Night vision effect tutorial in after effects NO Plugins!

What's up guys, Chris here, and today I'm going to show you guys how to make your footage look like it came from a night vision camera or night vision goggles.
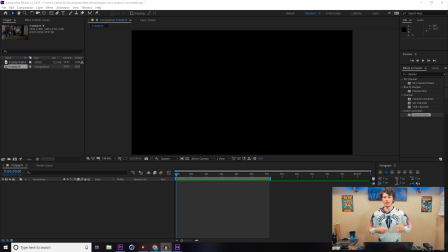[0:12]
So, let's just jump right into it. Alright, to get started on this night vision effect, what you're going to want to do is you're going to open After Effects and drag and drop your footage in there. I already have my footage and the composition already made, but go ahead and just make your composition, drag it in here.
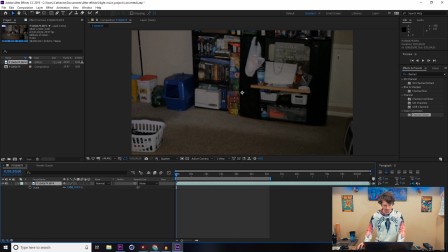[0:23]
And since I record in 4K, this is actually 4K and a 1080 thing, so we're going to scale it down to 50%, making it down to 1080p size.
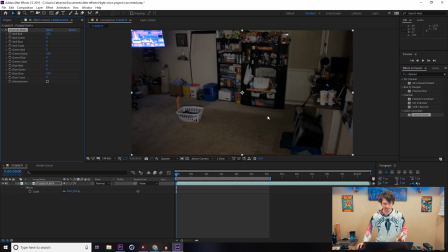[0:31]
You're going to want to come over here to your Effects and Presets panel and go to the Channel Mixer. You're going to drag the Channel Mixer on top of it, and you're going to erase the red, put that down to zero.
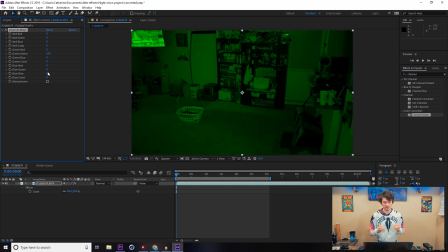[0:39]
You're going to erase the blue, put that down to zero, leaving just this green tinted overlay.
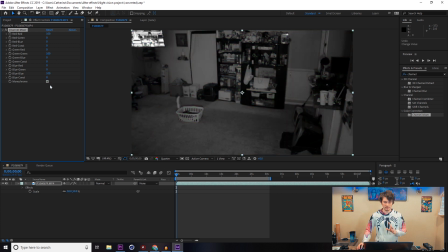[0:43]
If you really wanted to, which is something you could do, is you could make it monochrome if you want to just go like the black and white type of night vision, but for the one I'm doing,
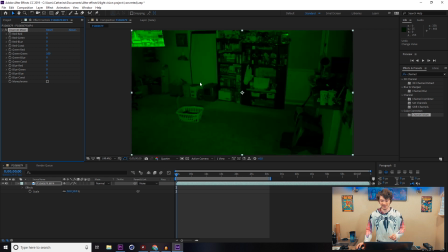[0:50]
I'm just going for the plain green one, so turn off the monochrome from that one. All right, next one you're going to do is you're going to go for the vignette lighting animation preset.
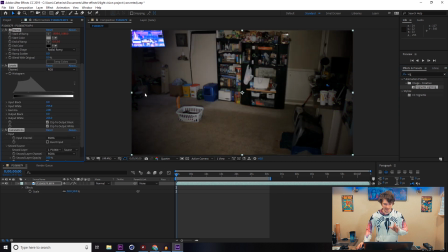[0:58]
Gonna go ahead and just drag that over there, drop it on there. And something I actually forgot to say, you want to put your channel mixer on after you put your vignette because it will just completely erase the old color corrections that you just did.
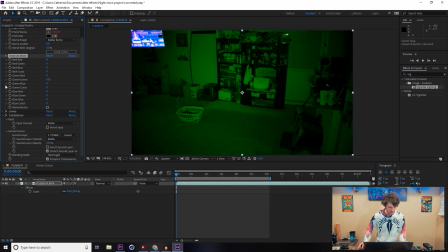[1:09]
So we're going to pull that down real quick. Something I forgot to mention, bad Chris. Here we go. Put that back on there. So it looks like you have a nice little vignette from like the lens that's a little too wide for it. And now we're also going to come over here. We're going to put noise. We're just going to go with the regular noise algorithm.
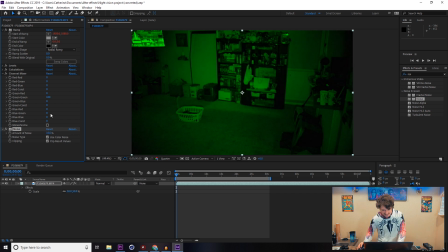[1:29]
Regular noise effect and do about 10-ish, looks good. Looks to be about a good noise amount. Last two effects that we're gonna need to actually really sell this type of CCTV footage is we're gonna go for the Venetian blinds. I think that's how you say that. I am completely illiterate, so I can't spell that.
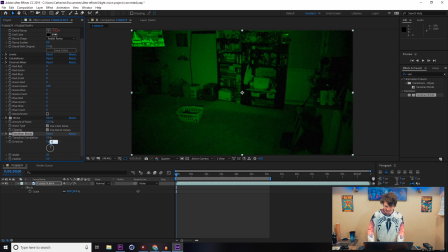[1:47]
We're just gonna start that off at a 10. Make sure the direction is pointing at 90 degrees. And you can do whatever lines that you want, however big of the lines that you want. The about 10% complete is about what I found works the best after messing around with a couple different sizes. But the 10 is pretty much the one that I like using the most. If you go any wider, you get more and more.
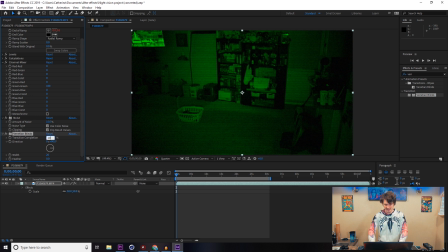[2:06]
You can see the lines a little bit less, but it's, in my opinion, 10 is the best one that you can have on there. Makes it look the most CCTV-like. And then last one we're going to do on here is we're going to go for a blur. Not a blue, a blur.
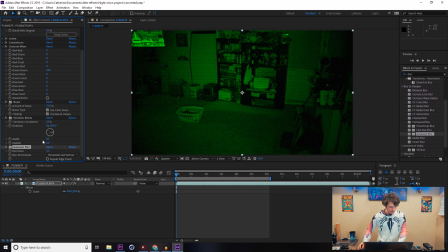[2:18]
And I like using more of the Gaussian blur and putting that up to a, let's try 15-ish.
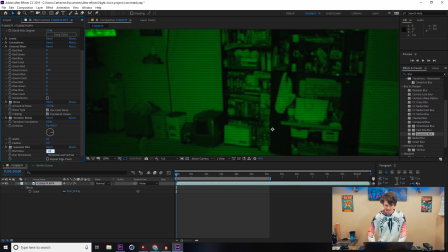[2:27]
Well, that looks a little too much, honestly. Let's bring that down to a 10. All right, after you add that blur on there, that pretty much sells most of the night vision look.
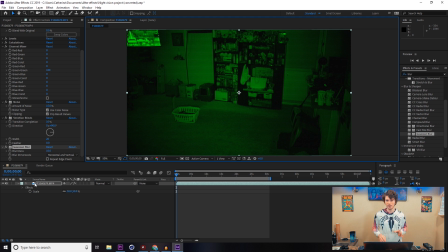[2:34]
I'm gonna have to show a couple more effects on top of it that make it look even better for a more night vision camera look or like a security camera. This won't really affect the night vision goggles if you're trying to go for it for that one, but a couple of the other things I like doing is coming over here to the effects panel and picking a time code.
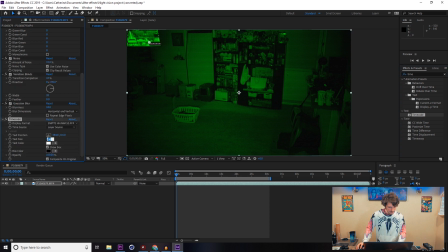[2:49]
Coming over here and selecting the time code text and bumping up the text size. Let's try 100 for that one. Really just pick and choose how big you want that or how pronounced you want that. I'm gonna put the blur over top of that.
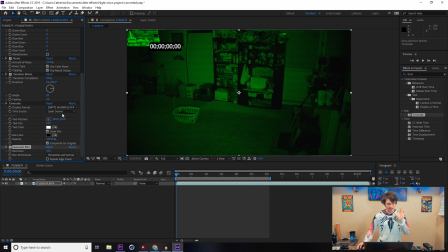[3:03]
Make that just a little more blurry with it. Since it's already, whenever you drop a time code on there, it takes its time source from the layer source. So whenever you're doing that, it actually makes sure that whatever time it shows on there, so like right now it's at 00, but if you come up to about, this one is 920, it's gonna show up 9 seconds and 20 frames in it.
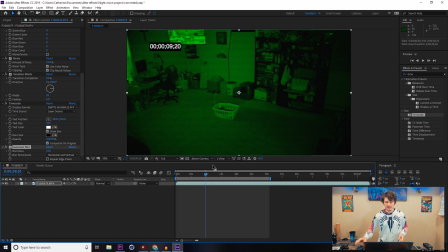[3:19]
So, and that's all completely dependent on where in the video it is. So like if I take this layer, duplicate it, and say cut it down over here to the 50 second line, pull this back, it's gonna show the 50 second line right there. It's not gonna show like 920, it's not gonna show all these other things, it's gonna show that frame right there on it.
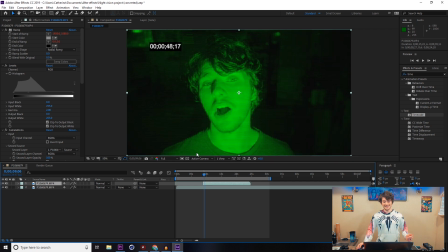[3:39]
After it finishes blending, that creepy frame right there, that bad face, and it shows that it's 4817, whereas like just a couple frames prior, it was all the way down to the 8 or whatever it was.
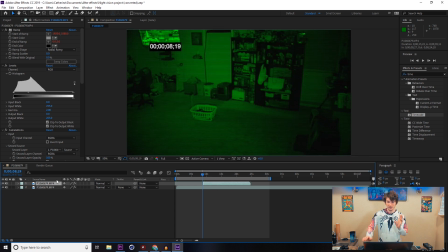[3:51]
So just a little tip right there for you guys, that way if you have cuts or anything like that, it actually works out pretty well. So going on from there, something else I like to do is add a text layer on top of it. Let's just say INT for interior, colon, and then bedroom.
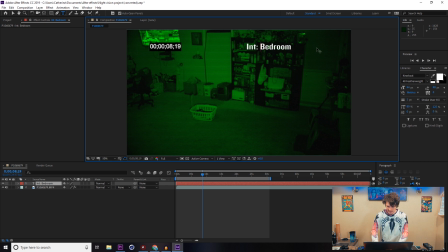[4:10]
So that is a nice little indicator of where this area is.